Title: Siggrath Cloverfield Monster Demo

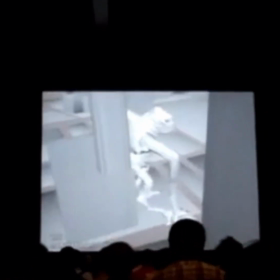[0:00]
And then, you know, the other thing that Clover does is he sort of, at one point, he's scraping up against the side of the building to get these parasites off him, which later come down and attack him.
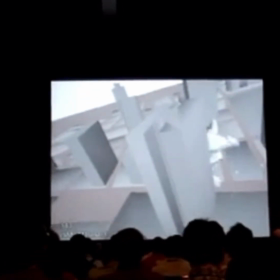[0:08]
And we were really, really trying to bust away from this guy in the suit thing.
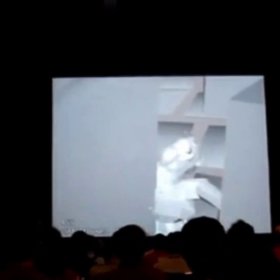[0:11]
And it turns out it's harder than it looks when you've got this giant monster that so closely resembles a humanoid creature.
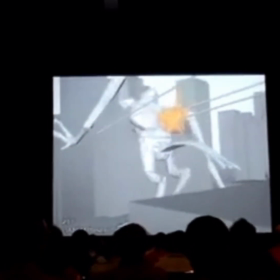[0:17]
We really wanted to break that up. This in particular was an example that really looked very human.
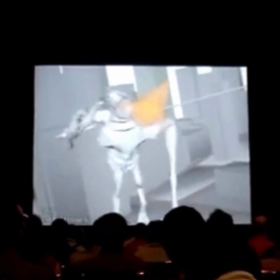[0:23]
You can see here he puts his hand up in sort of a defensive posture, and it looked really much too much like a guy in a suit.
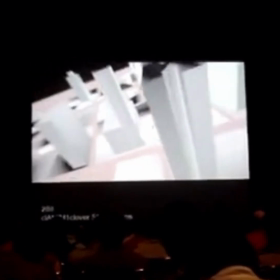[0:29]
But here we're starting to get a little bit more cat-like kind of thing, a cat stretching and scratching pose, that sort of thing.
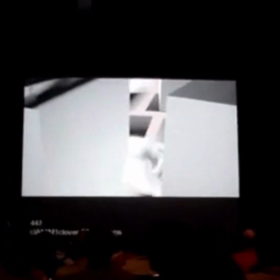[0:37]
You know, kind of moving forward and figuring out how we wanted to get this guy to move.
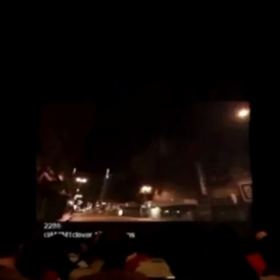[0:43]
So this is the test that we started to put together.
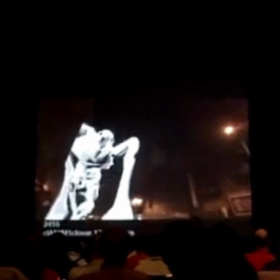[0:45]
This is the very first time that we animated him in a plate. And he's a little bit fast, but he's kind of doing the walk cycle that we liked a little bit.
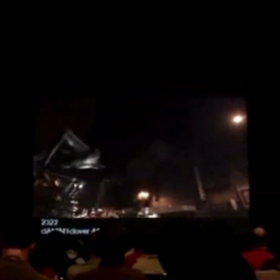[0:54]
You know, he's got kind of a Godzilla thing going on. We wanted to make sure to break that up. We're starting to put the textures and the lighting together.
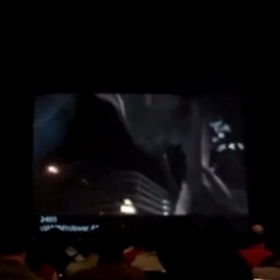[1:01]
You can see here how the yellowish sodium vapor light just makes his colors fall apart. Again, these were early tests.
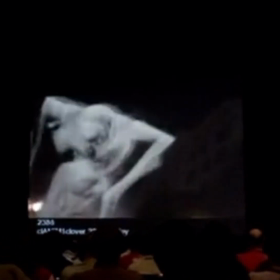[1:09]
And then Chris over here was actually the guy who started putting this together and really make it look like a whole movie. And it turned out that what really helped was, you know, zooming in on the camera,
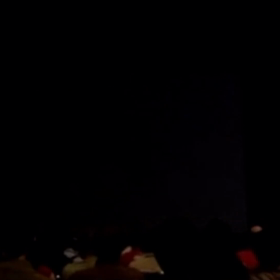[1:17]
the focus racks, the handheld feel, all that stuff really, really helped put it together. And here's the way the final test should go.
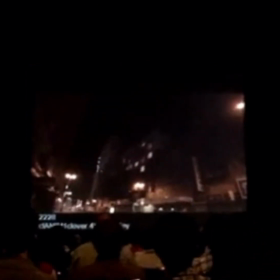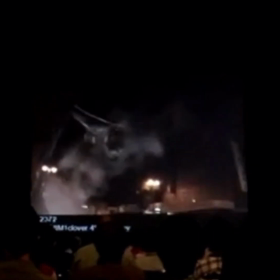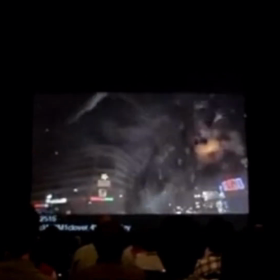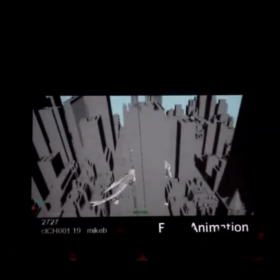[1:42]
Away from the plate, everything above the skyline is going to be completely digital.
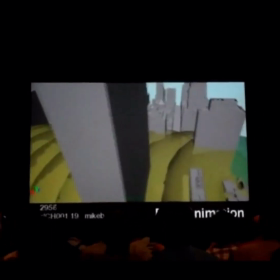[1:50]
The death throes. The one problem that we have with this shot, though, is at the end, Clover's supposed to jump out and knock over the helicopter.
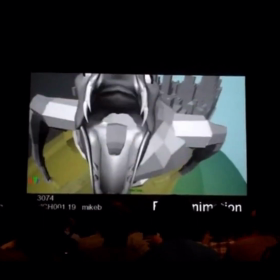[1:57]
And you'll see here when he does that, the way he comes up, everything about it looks wrong.
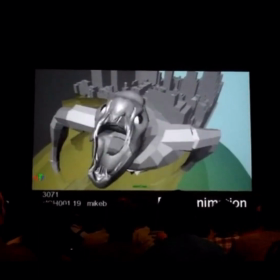[2:02]
First of all, he's jumping about 500 or 600 feet in the air, which looks kind of weird. His pose here looks kind of creepy, and there's no way to make this work. It just doesn't look right, and it's something we're going to have to deal with throughout the course of the shot, and you'll see how we solve that in a bit.
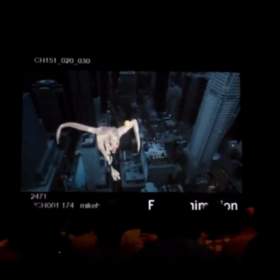[2:18]
Devin, you want to talk about the measurement of excitement on this show? This is definitely the hardest thing I've ever tried to track.
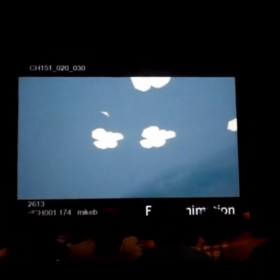[2:24]
Not only was it very slow and meandering, which means that your eye can pick up anything that goes wrong easier,
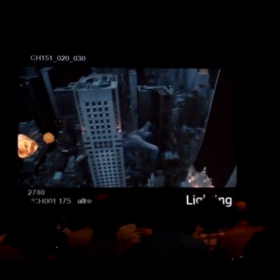[2:30]
but the actual CG buildings I had to work with weren't exactly in the right spot.
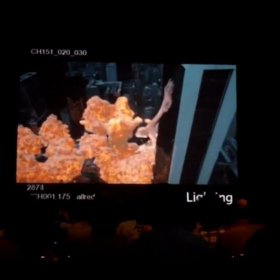[2:35]
And for all the reflections and effects work and everything like that, they had to be accurate.
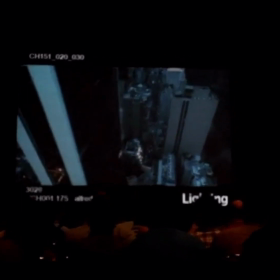[2:40]
So I spent a lot of time trying to figure out if either my camera was in the wrong spot or if the buildings were in the wrong spot.
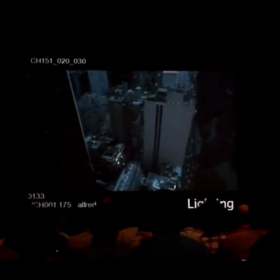[2:46]
I was eventually able to get it, but yeah, it took a lot of work.
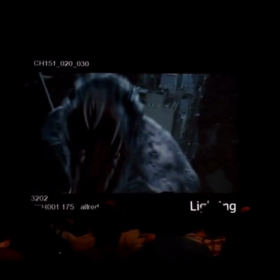[2:49]
So it turns out that the crazy, ridiculous handheld moves almost easier than the sort of slow, hopping helicopter move. It all depends, really. Sometimes the slow shot is easy, and sometimes the handheld shots can be, you know, the hardest ones. It's hard to say until you get in there and start doing them.
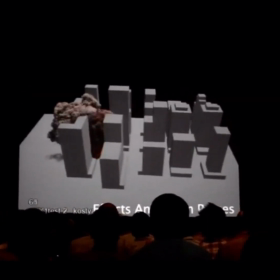[3:08]
So again, we've got some, you know, relatively effects-heavy stuff.
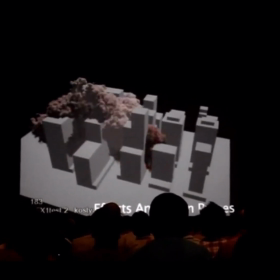[3:11]
This is not the kind of show where you can spend months and months and months on R&D, so we sort of had to figure out what we could already do and make that kind of work.
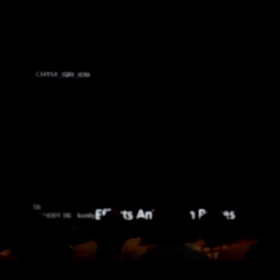[3:18]
And what really works for us at Tippett Studio is basically taking computer-generated effects and mixing them with practical effects.
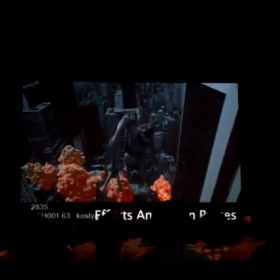[3:25]
Here you can see these computer-generated explosions look kind of lame. You know, they're sort of right out of the box from Maya.
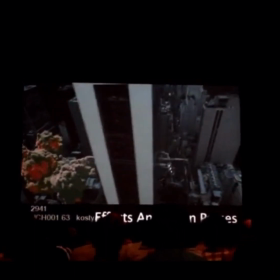[3:30]
It takes a lot of work just to get them to this point, but they still are not really working.
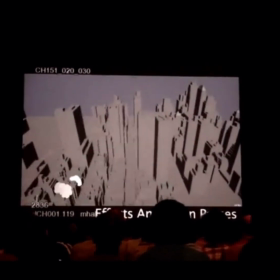[3:34]
We've also got some other effects animation stuff, but all of this is going to be combined in the comp,
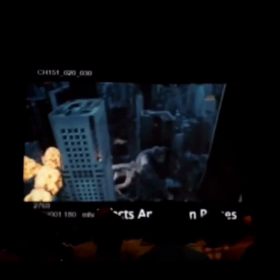[3:39]
and in this case, Chris actually comped the whole shot, and I think was it 12 weeks to do the whole shot? Something insane, right? Yeah, well, by the time all the elements were ready and ready to comp,
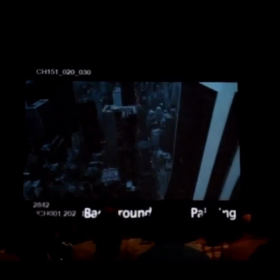[3:52]
it was a little bit of procrastination. It was about maybe 4 weeks to comp the shot, 2 super intense weeks.
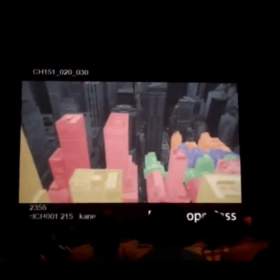[4:00]
There's a lot of them.